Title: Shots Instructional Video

So the two big film concepts you're going to learn about in the upcoming videos are shots and editing. So in terms of talking about shots, I think it's useful here to think of literally what that used to mean. Basically, film would be recorded one image at a time on these strips of film. And therefore, a shot is a series of those frames, a series of those images that, when run through a projector, creates the illusion of movement. And this little strip is the building block of film, right? You have all of these different shots, these little, 5-10 second bits where a character does something. You put them all together, and you get a film. And basically, what you do when you make a film is you record a bunch of different shots and then you stitch them together to tell a story. And that process of stitching, of taking all these different building blocks and different pieces and putting them together into one long big film strip, is called editing. I mean, it literally used to be one long big film strip. They'd have all these little pieces and they'd have to adhere them together. And so I want you to think about different ways of creating shots, right, of these short 5-10 second building blocks of a film. And I want us to think about different forms of editing, how we put those different pieces together, and that's what we're going to learn about today. The first little video clip we're going to watch is going to focus on different kinds of shots. Now, I want to be clear, the thing you're about to watch, I did not create. It's a YouTuber named Sarish Sudekran who put all of this together, and I'm giving you a truncated version of what he created, but certainly if you want to watch the full thing, there's a link in the description field of this video to see the full thing, and certainly do. I'm not trying to cannibalize his stuff or steal his stuff. I'm just, using it here so you have everything in one place, but I definitely want to cite my sources because he did a really good job. Anyway, enjoy, and there is a PDF that I gave you on Compass, and it has a list of all these shots, and so I encourage you to be looking at that PDF as you watch, or at least have it handy afterwards, because I think that will be useful for keeping track of all the vocabulary that you are being given.
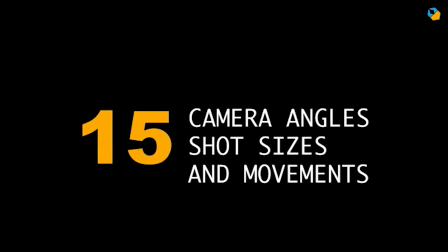Thanks so much. Hi, my name is Sarish Sudekran, and in this video I'll go over 15 important shots that you should be aware of as a filmmaker.
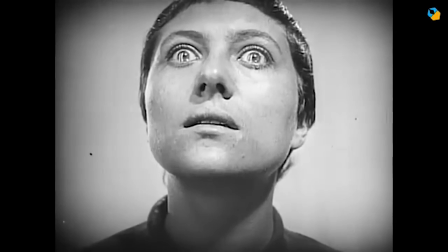Let's begin with shot sizes. Probably the most important shot size ever is the close-up.
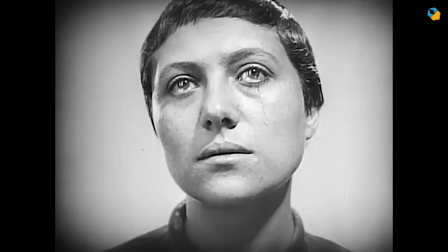You use a close-up when you want to fill the frame with a face. You might want to do that because you want to draw attention to the expression on the face.
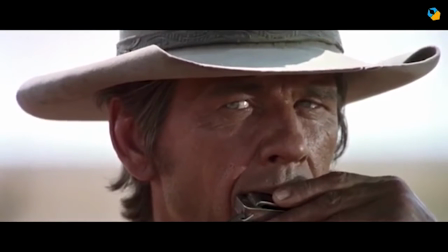So facial features are more important than anything else at that moment. A variation of the close-up is the extreme close-up,
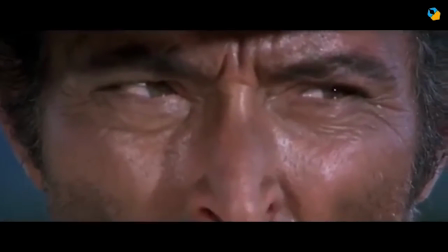where you probably chop off the top or bottom of the face to get even closer.
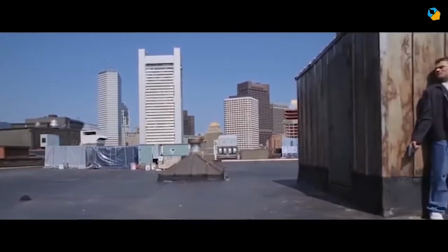In the other extreme, you have the long shot.
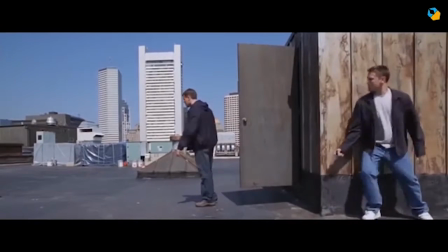The long shot shows the entire body of the subject, and you also get a sense of the location.
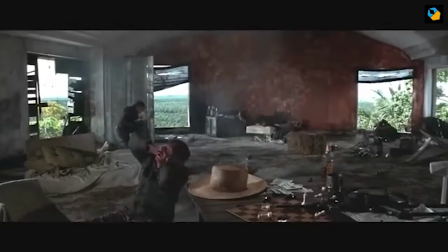Another reason why you might want to use a long shot is if you want to cover action. If somebody's running or fighting, you might want to see the entire body in motion.
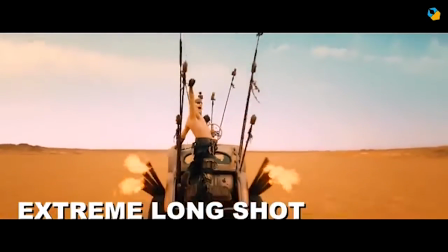At the extreme, you have an extreme long shot in which the subject is even smaller relative to the frame.
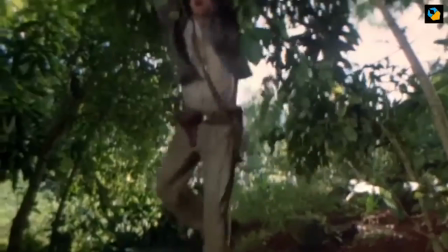You might want to use that to make the subject look small in relation to their surroundings.
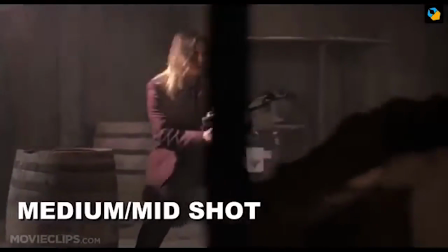In between these two shots, you have the medium shot, which is roughly half of a person.
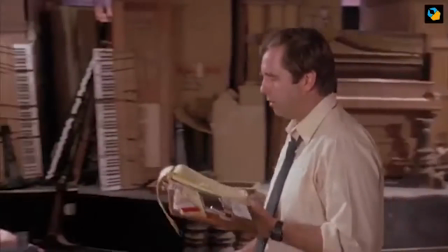You use this shot when the person is either holding something or using something,
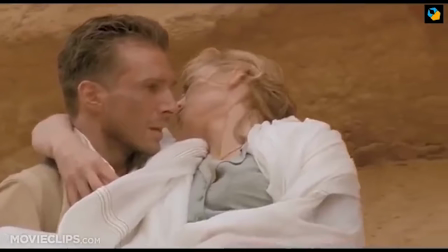or if body language is still important but the person doesn't have to be mobile.
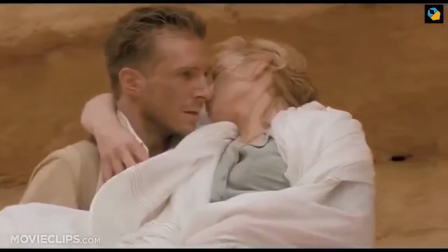Another way to distinguish between shot sizes is by the number of people in the shot.
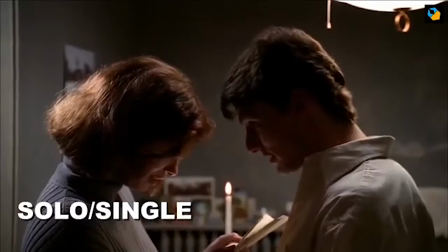If you have one person, you can call it a single shot or a solo shot. If you have two, you call it a two shot.
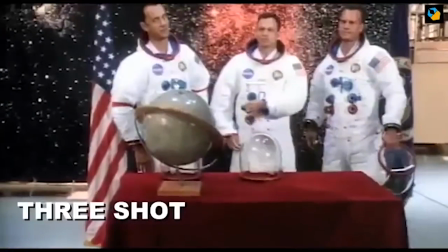Three would be a three shot, and so on.
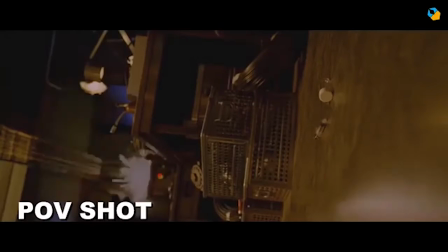The last is a point of view shot, where the camera points to whatever the character is looking at, so you want the audience to feel as if they were that person.
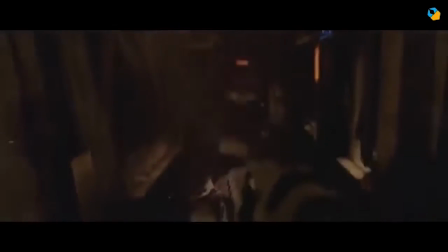So I've clubbed these 5 shots under shot size, but you can combine them.
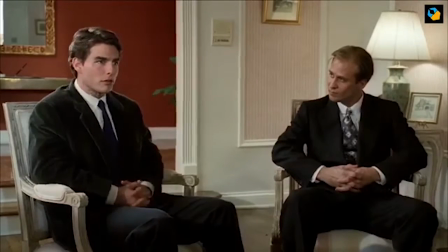You can combine a 2 shot with a close-up or a medium shot, and so on. The next important category is the camera angle.
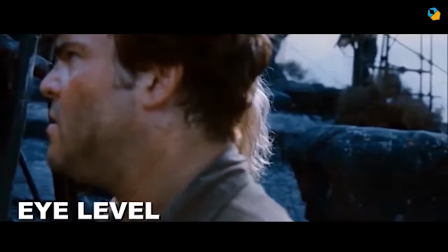The most basic and simple camera angle is eye level, where the camera points straight ahead, and you typically use this to remain objective.